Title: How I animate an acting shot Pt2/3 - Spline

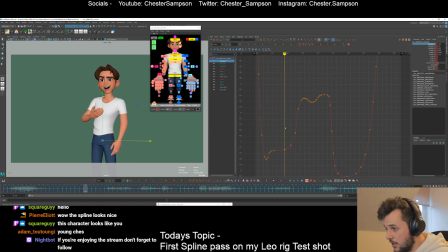(16:29)
I think we're hitting some walls left to right for areas like this. So there's a couple things you can do. You can make like the spacing between it bigger. What I like to do is with these flats is I'll just grab the area that's flat, and there's smooth keys in Animbot. I use Animbot for loads of stuff, so this is one that's good.
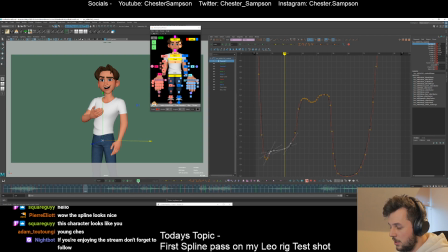(16:46)
It's just hold down shift on this one, and that's basically just going to soften that hard flat curve, which should mean that there's a little bit of give, more give than there was before. But now this ease out has lost its kind of shape, so I'm going to clean that up.
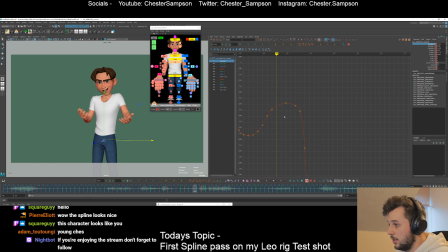(17:05)
And maybe for something like this, I can make this more of a, you know, more of a change at the top of this curve. I'm going to try and find something where, so that we don't hit a flat at all as much. That's kind of what you're looking out for, once?
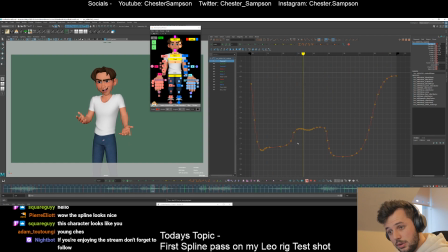(17:22)
At least what I look out for.
I didn't feel sick at all, not once.
So that at all, I didn't feel sick at all, feels like it doesn't ease out enough for me. So what I'm going to do is I'm going to soften this ease out. So it has more time where it starts to ease out.
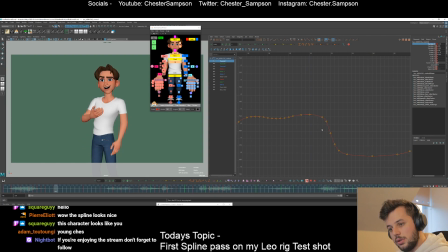(17:40) At all, not once. Wow, I didn't feel sick at all, not once.
Cool. So there you go. There's the left and right. We can look at the ups and downs now.
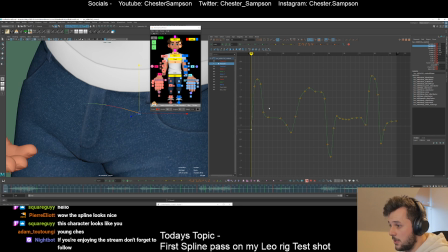(17:52)
So I'm going to zoom in again just in case I fancy looking at this. Same thing with this. We don't want to start on a flat tangent because we're halfway through motion.
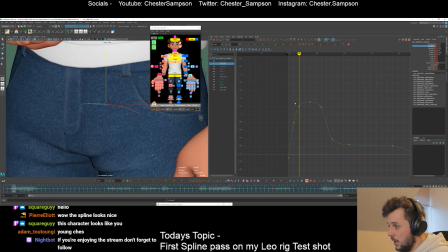(17:59)
We're starting on a linear tangent. And he's going to be coming up and easing into his top position.
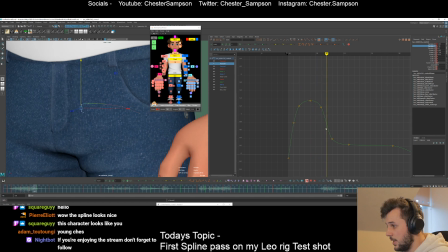(18:04)
And then he's going to ease out of this top position, snap down his weight, probably going to overshoot or something in here, and then cushion back. So let's maybe overshoot that and cushion it back in the middle here. So I added a key in the middle just so it isn't a flat area.
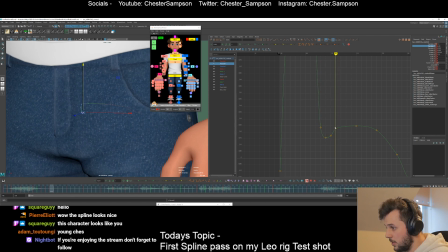(18:22)
Going to ease more into this bottom position because, as I said, it's the cog, it's the heaviest piece, so it needs a bit more time to change direction. Cool. So let's say that for that curve. And then here, maybe we can have this as a harder ease out, I think,
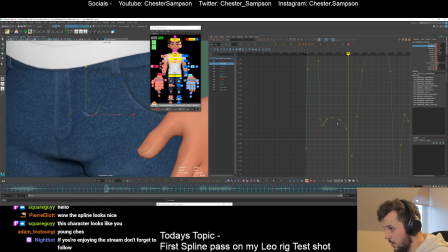(18:41)
and snap down into this because it's more of like a breakdown than a weight change.
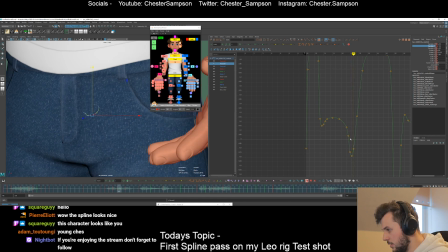(18:48)
So I'm going to ease down onto this, ease out. So I'm just scaling back and forth a little bit.
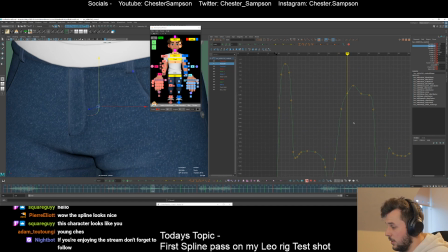(18:55)
Then we can ease out and come back into this top position. So yeah, we want this to continue into this top position. Maybe I'll do this on twos, and that way I can have that cushion in evenly and then flow back out. Cool. And I'm going to soften this curve a little bit as well.
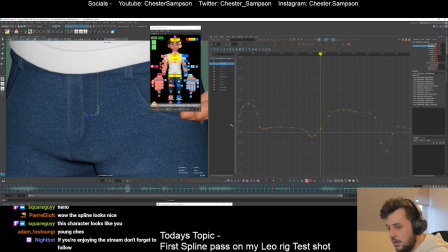(19:15)
If you have any questions about these curves and what I'm doing with splining, it's a bit more boring, I think, as a spectator, especially because it's more finicky.
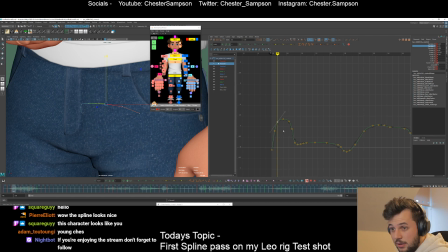(19:28)
But as I say, if you have any questions, go ahead. I think I want to make this more of an arc.
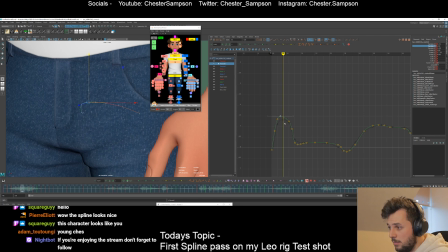(19:32)
So I'm going to make the ups a bit more exaggerated, and maybe I'll have that up come a bit earlier, the peak of the up a bit earlier. I think that will be a bit nicer for this arc. and have this start to come down a bit.
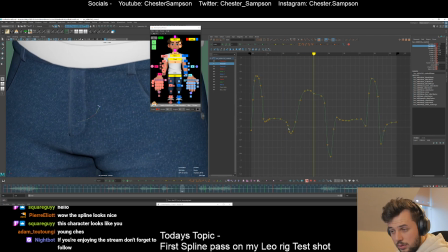(19:51)
Cool.
I didn't feel sick.
So what else are we looking at?
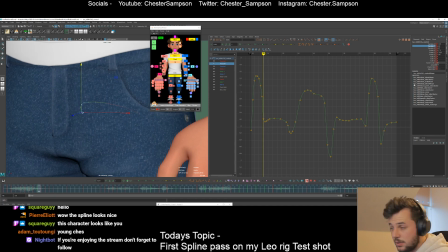(20:00)
This kind of pops on a frame. I think that's the left to right. Let's look at that. I think I'm holding this too much, so let's make that a bit smoother. Might be in the Z. We'll clean up the Z and I'll look in perspective at all that in a minute. But just making sure that it's super clean.
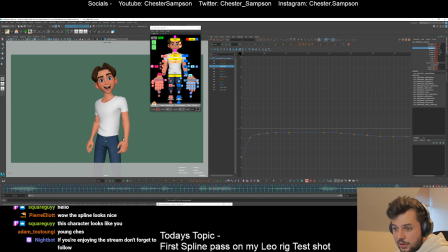(20:18)
This is kind of... People ask about polish a lot, but to me, polish is just everything after blocking. I'm just cleaning up everything.
I didn't feel sick at all. Not once.
Cool.
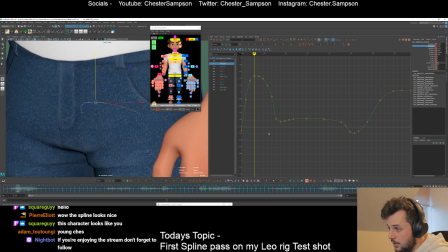(20:30)
So let's continue with this curve. Where did I get to? I got to around here or something.